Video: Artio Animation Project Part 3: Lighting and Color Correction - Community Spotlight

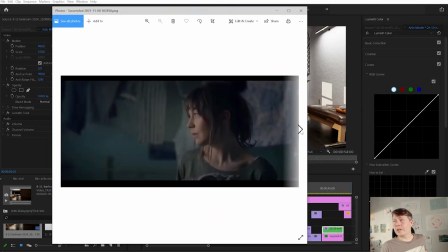966s
And I checked out some references from Finnish TV advertisements and they are really
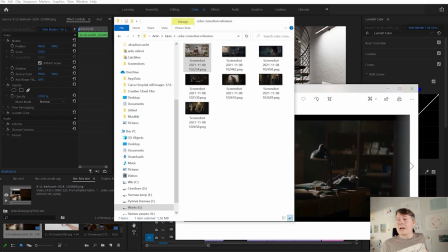973s
low saturated and very dark
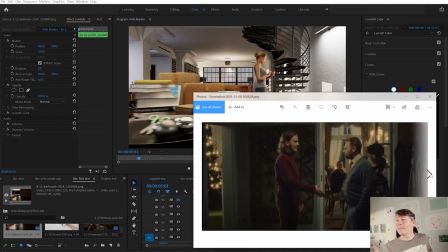978s
and very moody and nothing like this bright,
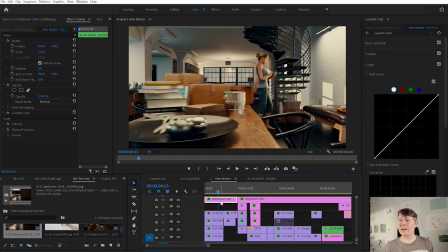983s
shiny, young palette that the Omniverse or any other software tends to render you,
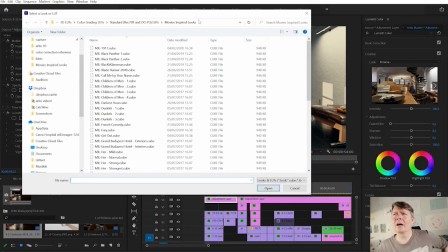992s
I used the Black Clans Man from the movie Inspired Looks folder,
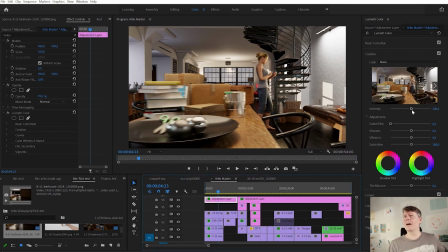1000s
because that gave me that tuned down, less saturated and really nicely blue on the dark side feeling.
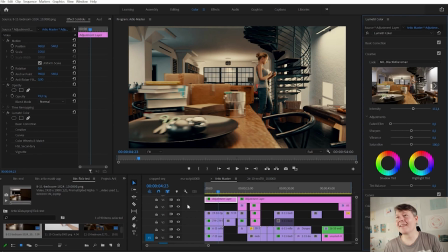1015s
Check it out. This is much, much more a movie-like, expensive-like feeling.
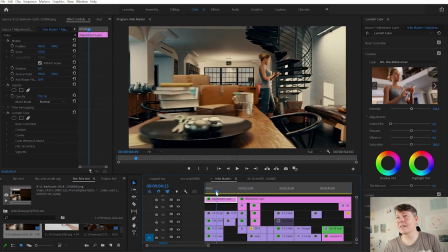1023s
It's super important.
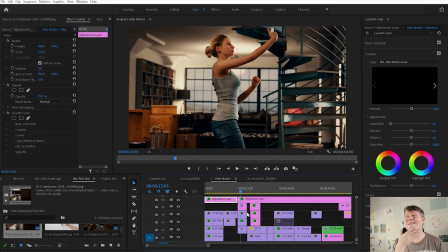1026s
So Lutify Me is one of them, there are dozens of other ones,
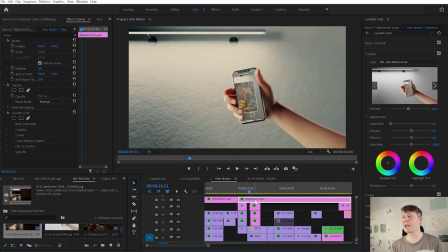1035s
so I used the same Black Clowns Man
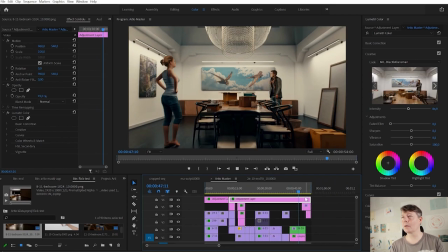1039s
Kuda for the whole movie.